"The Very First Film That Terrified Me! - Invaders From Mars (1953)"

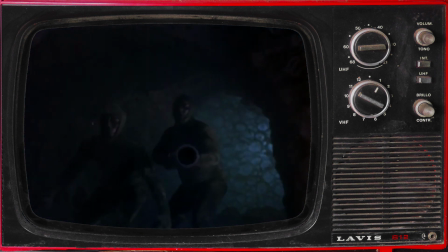(12:20)
The timer is set and starts counting down, but the mutants use a radioactive ray to seal off the tunnel leading to the escape route.
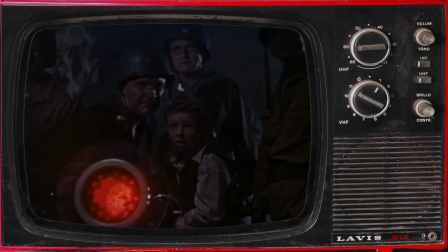(12:28)
David is rescued. And he suggests using the Martian radioactive ray to burn a hole to the outside.
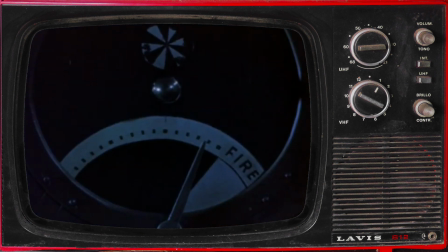(12:35)
The tension builds as the explosive timer ticks down to zero, and everyone has evacuated the tunnels and are running for cover.
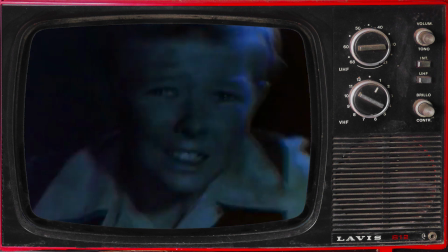(12:42)
David's run feels like an eternity, just like in a dream when you're running for dear life and not getting anywhere.
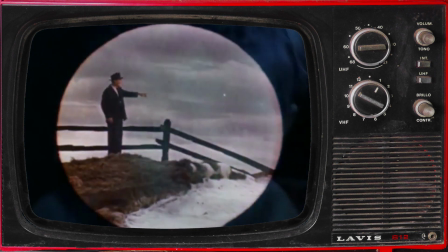(12:48)
And the events of the movie are playing out over his frightened face, almost as if his life is flashing before his eyes.
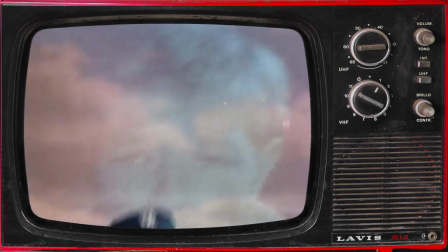(12:55)
That scene, expertly done, made me nervous and had me chanting under my breath for him to run.
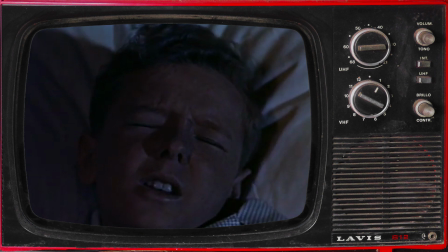(13:01)
The spaceship lifts off and explodes and David wakes up in his bed during a thunderstorm.
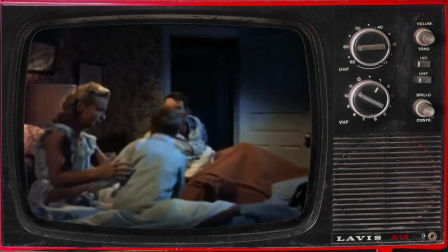(13:06)
He races to his parents' bedroom, confused and frightened. They're both alive and back to their normal selves.
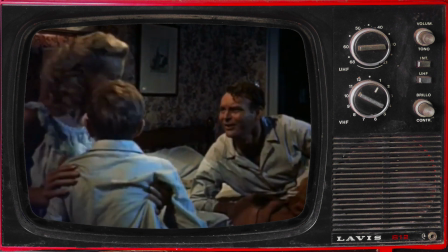(13:13)
They reassure him that he was just having a bad dream, and George puts him back to bed.
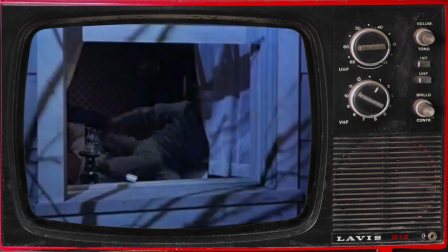(13:18)
But at 4.40am, David hears a loud noise like thunder, goes to his window,
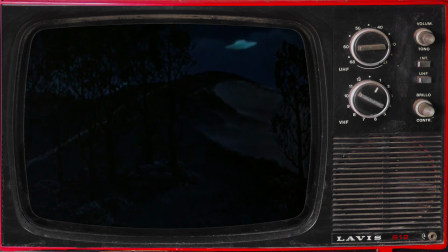(13:24)
and the movie ends with him witnessing the very same flying saucer from his nightmare, slowly descending into the sandpit.
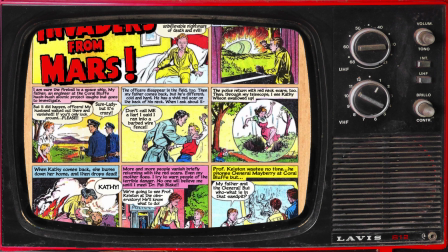(13:31)
As previously mentioned, Invaders from Mars was released in 1953,
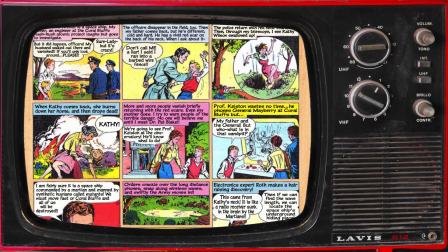(13:36)
just when science fiction was becoming a major Hollywood genre,
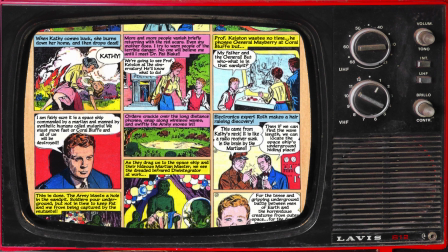(13:40)
adapted from John Tucker Battle's original screenplay which was based on a nightmare that terrified his wife.
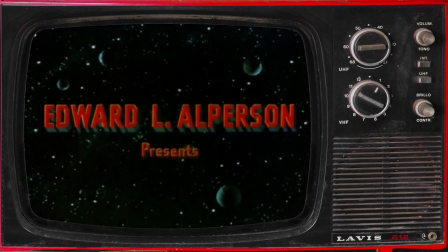(13:46)
The script found its way to producer Edward L. Alperson,
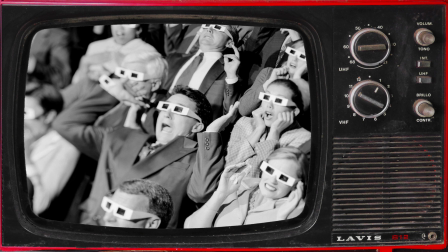(13:49)
and the original intention was to go for a 3D shoot, but the 3D craze was beginning to die down by the time filming began,
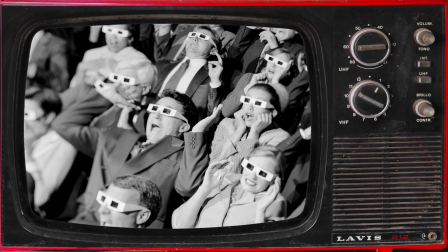(13:56)
so that idea was abandoned.
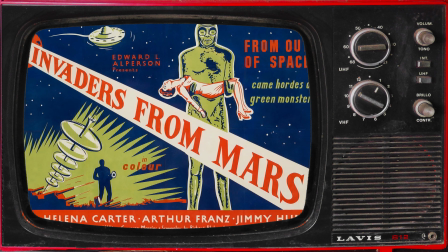(13:58)
And as it was delegated to the Saturday matinee class of space thrillers aimed at children, the budget shrank to $290,000.
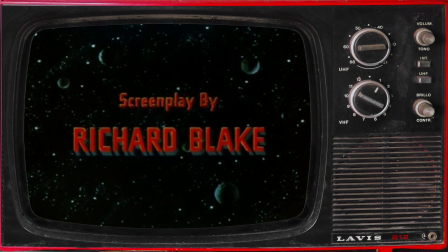(14:06)
This meant the script needed an overhaul, so Richard Blake was brought in to downscale the global invasion into something that would fit within the tinier budget.
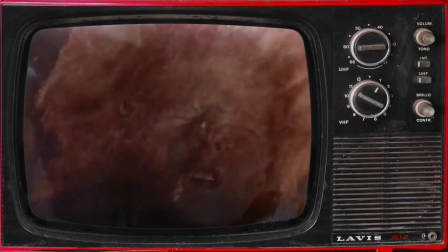(14:15)
Blake's solution was to turn the story into a dream, a change that upset John Tucker Battle so much that he had his name removed from the credits.
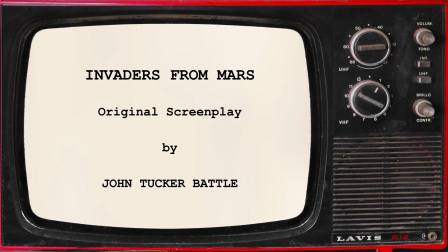(14:23)
I think this was a mistake on Battle's part. Having read Battle's 1950 revised draft, most of the key elements remained intact.
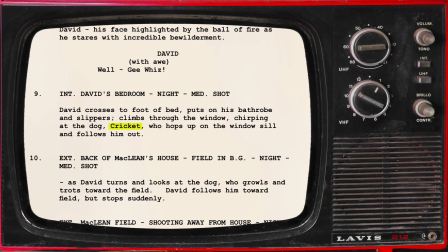(14:32)
All Blake did, besides adding the dream element, was tighten up the pace by removing unnecessary elements,
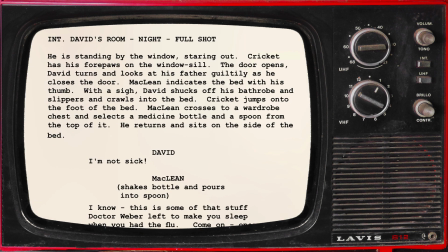(14:38)
like David's dog, cricket, and tweaking the initial interaction between David and his father.
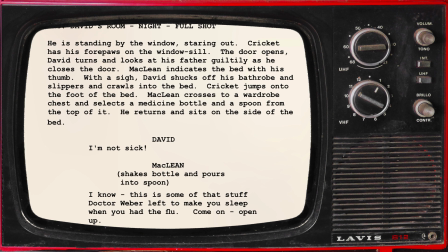(14:44)
In Battle's script, George McLean, was a little gruffer about his sleep being disturbed,
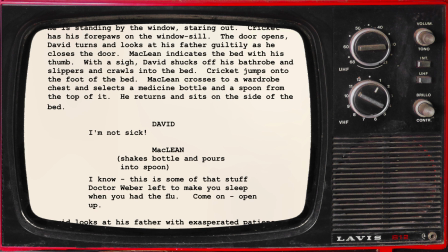(14:50)
disbelieved to David's UFO sighting, and fed his son leftover flu medication to put the boy to sleep, even though David wasn't sick.
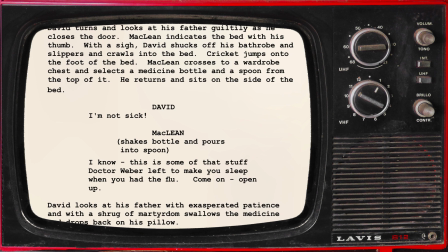(14:58)
I don't know about you, but slipping your kid a Mickey Finn at 4 in the morning hardly qualifies you for parent of the year in my book.
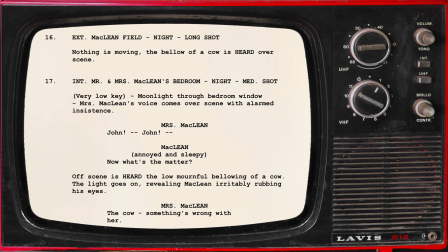(15:05)
Also, the thing that leads George to investigate the sandpit in the early morning, was the disturbing noises made by their cow that was being a nosy park around the hill.
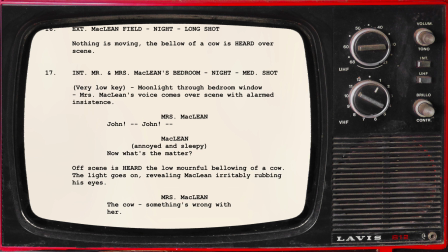(15:14)
Maybe my bias is showing, but I prefer Blake's take on the story. Again, I digress.
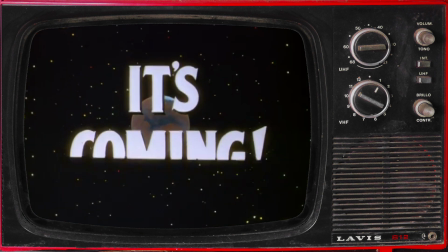(15:21)
The film was then rushed into production in an attempt to beat George Powell's War of the Worlds to theaters,
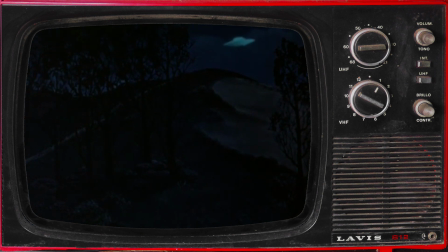(15:27)
making it the first feature film to show flying saucers and aliens in color.
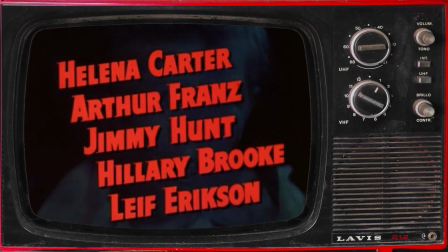(15:32)
Other budgetary changes included Alperson hiring an obelisk cast, and assigning the directing chores to William Cameron Menzies,
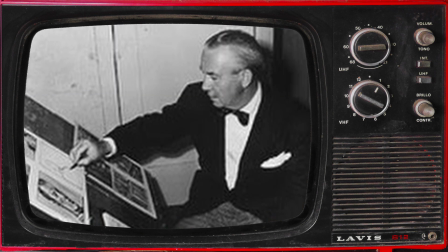(15:39)
who had directed before, but was primarily known for his ingenious work on production design, a concept he practically invented,
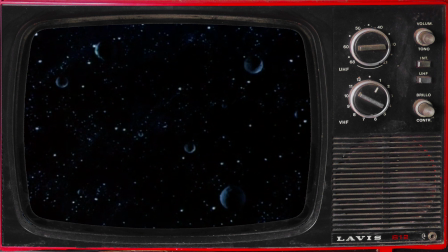(15:46)
at the time. As you can imagine, the special effects were done on the cheap.
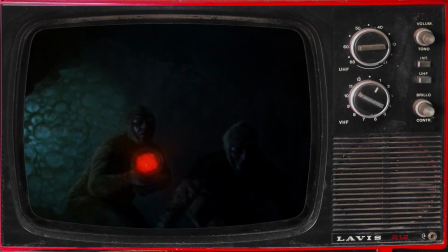(15:52)
The effect of the Martian radioactive wave melting the tunnel walls was achieved by an overhead angle of oatmeal boiling in a pot,
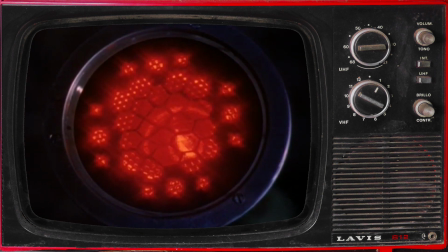(15:59)
with red food coloring mixed in and shot with a red light.
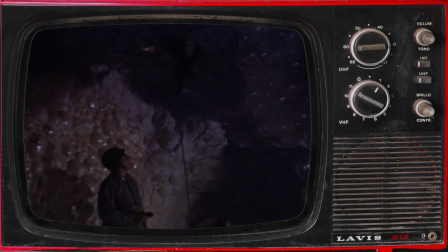(16:02)
The cooled bubble tunnel walls were actually thousands of latex condoms blown up and pasted to the walls,
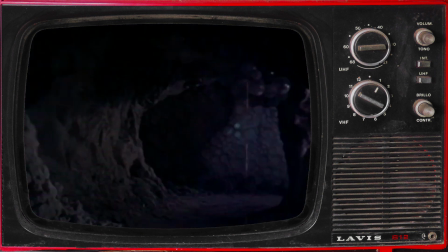(16:08)
and if you pay close attention, you can see them wobbling whenever anyone runs past.
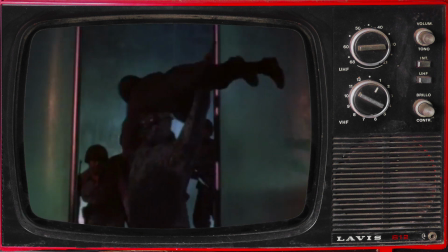(16:13)
And the mutants were plush full or jumpsuited extras with visible zipper seams running down their spines.